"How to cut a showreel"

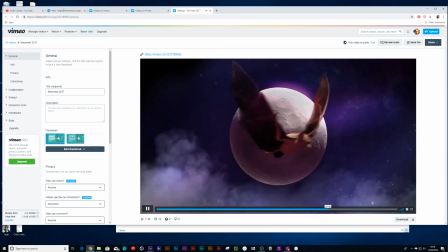(13:25)
And carrying going, that squid is going up, that bat is going up, the square comes in from the left,
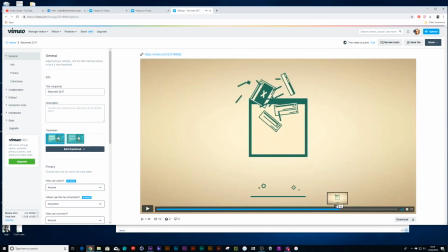(13:35)
and notice how two totally different footage again. This goes up, and my animation was traveling up in this specific animation, so use your video footage to your advantage. Same thing again, yeah. This travels down, and then the knife in the next scene hits.
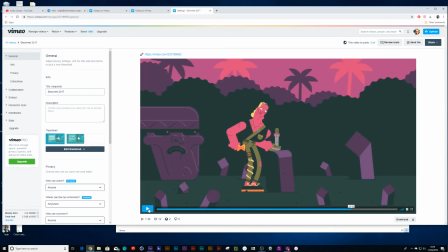(13:55)
So it goes down, and then the knife falls down, which is another great transition. So be purposeful with the way you cut your footage.
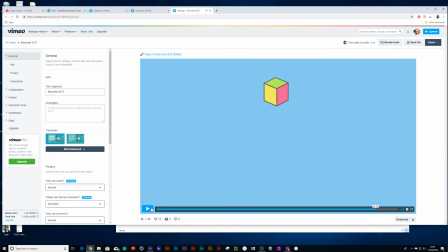(14:08)
There we go, there was another one.
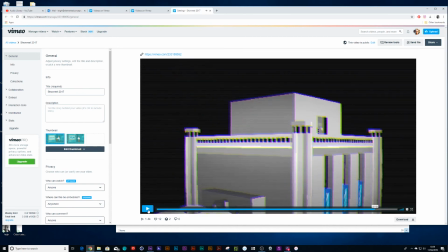(14:09)
You have Mega Man jumping off a building, jumps off the building, and he's going down, and we can use more of a bouncing ball effect.
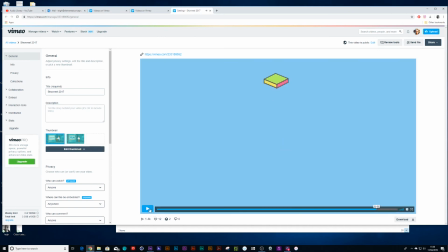(14:17)
Now you've led your eye down, and then the square shoots up.
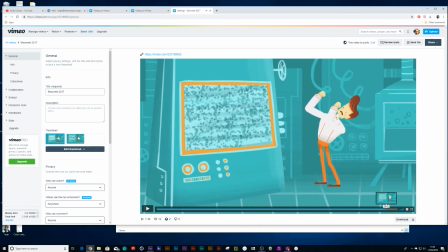(14:24)
And yeah, there we go. And same thing again, yeah, when he kicks the screen, like the sound of a record coming to a stop.
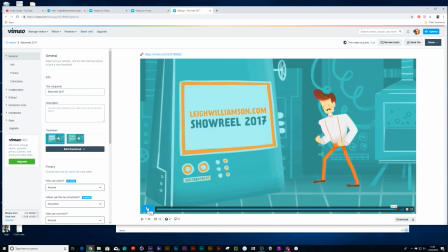(14:38)
That little sound effect that I did actually add in wasn't part of the track, but sometimes you can add a few extra sound effects where the beat didn't quite match in as well. So I hope you found that helpful too.